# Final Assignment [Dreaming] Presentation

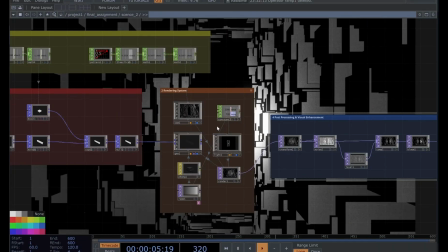[4:07]
The camera moves forward through the structure.
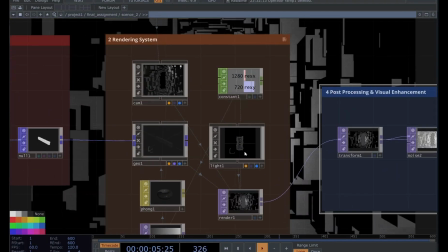[4:13]
And then the lighting adds contrast and depth. So this makes the tunnel feels immersive and spacious.
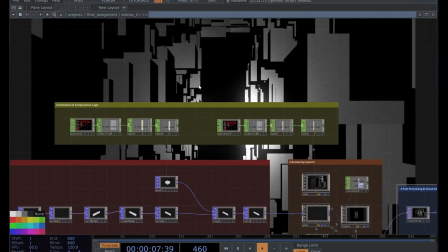[4:25]
Third is the animations and compressions logic.
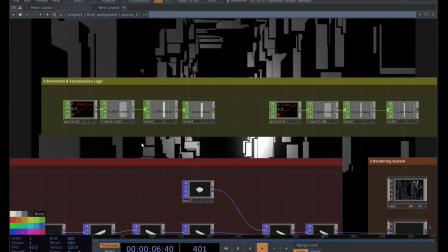[4:29]
I animate the system using chops, and I use the patterns and time-based values to control the scale and movement.
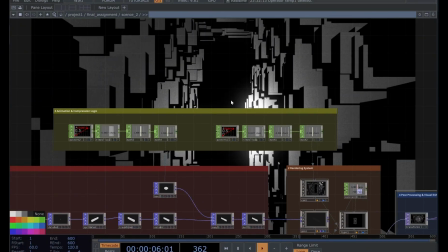[4:36]
So this creates a compression effect. The box slowly moves inward, as if space is closing around the viewer.
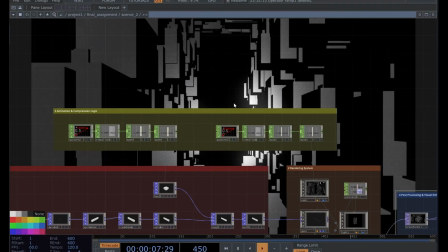[4:44]
So this represents entering deeper into the tunnel.
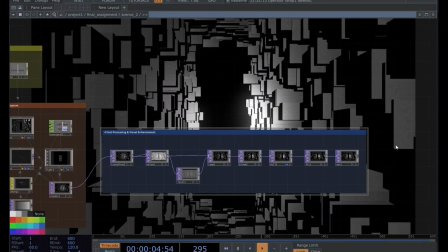[4:50]
So the last is post-processing and visual enhancements. I apply the additional visual effects.
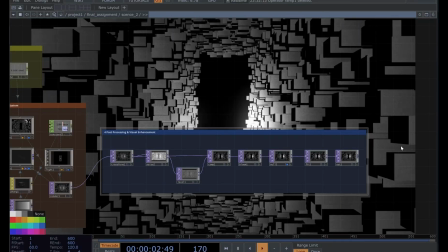[4:56]
I use noise and blur to soften the image. Then I adjust brightness and contrast.
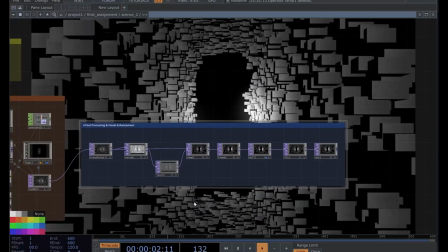[5:02]
And finally, I composite everything together. So this is my second scene's final output.
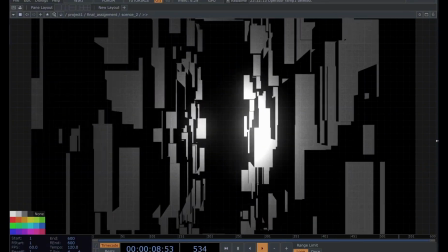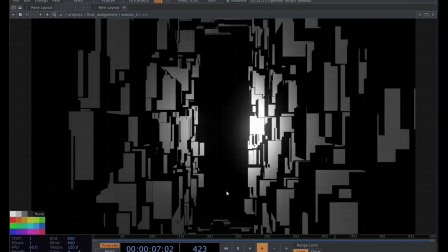[5:18]
It seems like move on inside the dreams.
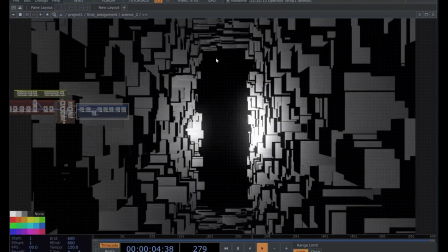[5:25]
And let's see the third scene.
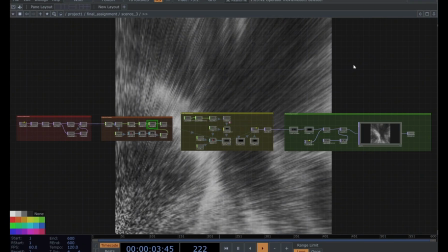[5:31]
This is my third scene.
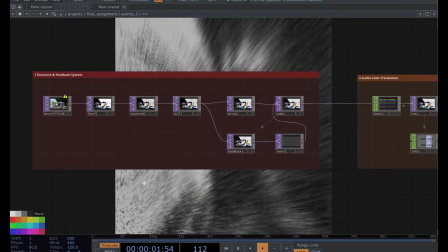[5:34]
For the first, I analyze the audio signal to obtain frequency and amplitude values.
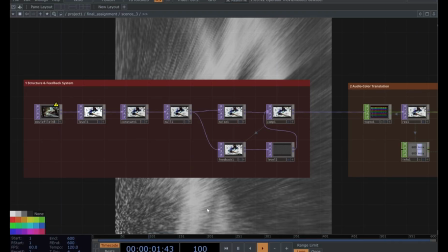[5:42]
So this value become visual control data. So sound is no longer only heard, it's become some things we can see.
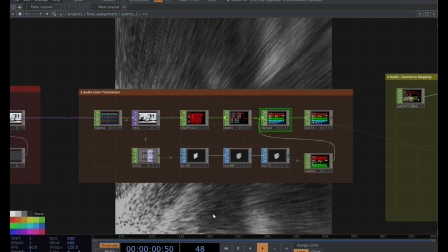[5:53]
The second is audio color translations.
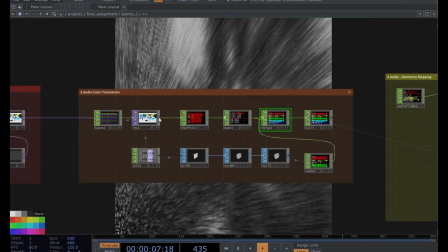[5:57]
I reorganize the signal using shuffles and the math operations,
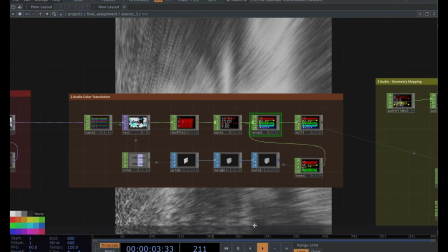[6:02]
then merge the channels to form the RGB color structure.
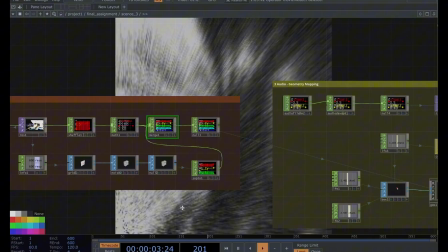[6:07]
So the color is now directly generated from sound behavior. Third is audio geometry mappings.
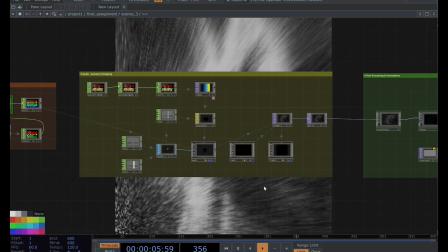[6:16]
The color information begins to connect with symbol geometric preparations.
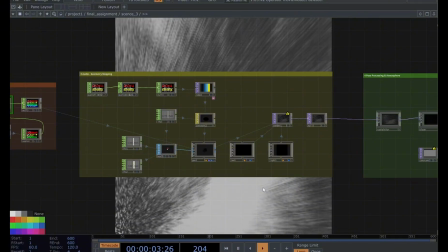[6:21]
This creates a transition from flat color response towards spacious behavior.
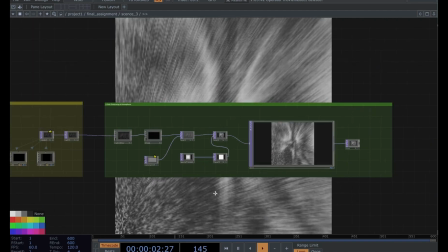[6:29]
And the last is post-processing and atmosphere.
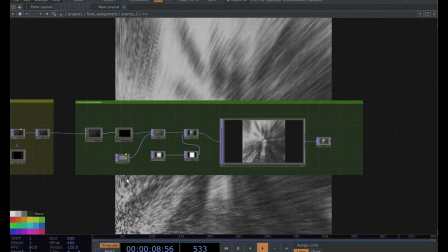[6:34]
The system stabilizes the visual output and prepare for it the next scenes.
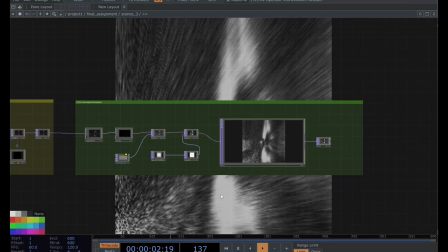[6:39]
The dream space is about to open. And this is the final output.
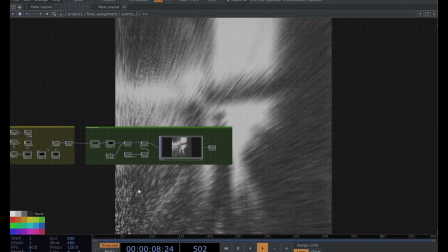[6:45]
I open the music first.
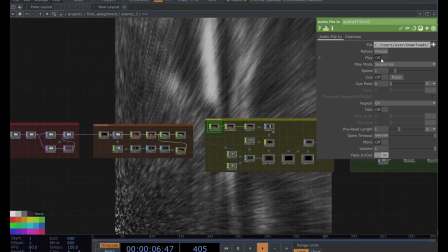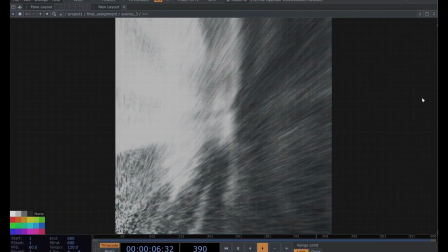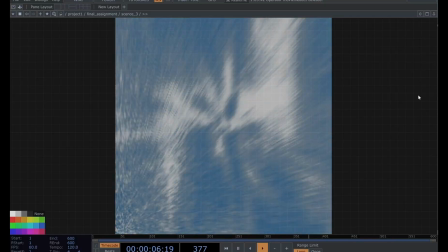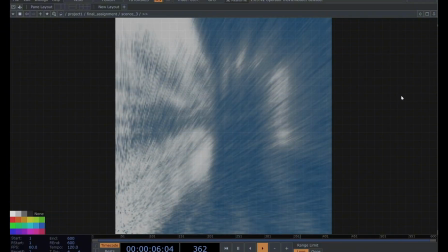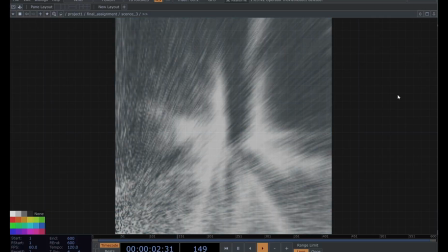[7:17]
So this is my third scene.
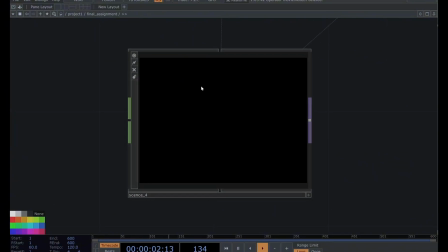[7:23]
And the last scene. So this is my last scene 4.
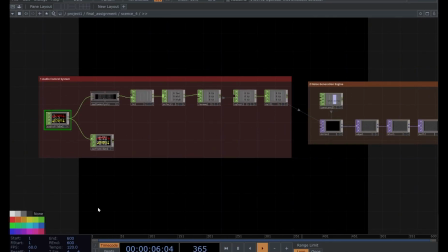[7:30]
For the first, import sound using audiophone in chop and analyze frequency bands, low, mid, high.
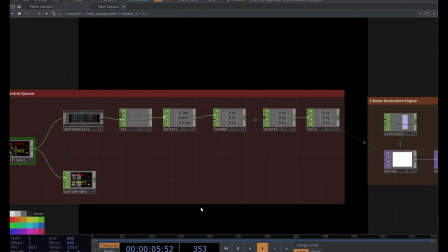[7:38]
Then select and rename channels TX, TY, and TZ.
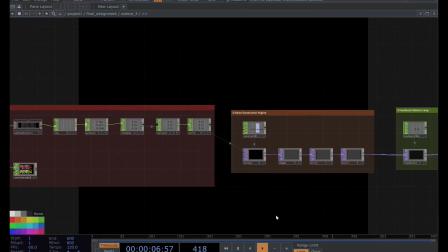[7:44]
Stabilize the data using now chop. Then generated base texture using 3D noise.
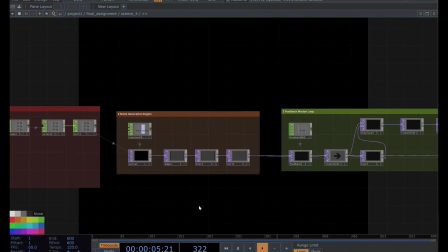[7:50]
Link the sounds data to noise scales and add the time-based motion to the noise.
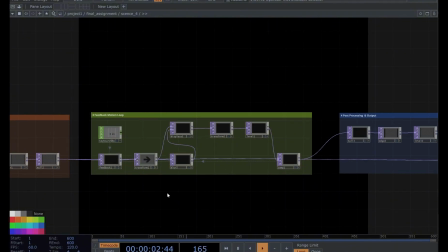[8:00]
And then extract structure using edge top. Soften texture using blur. Apply feedback for motion trails. And adjust tones using level top.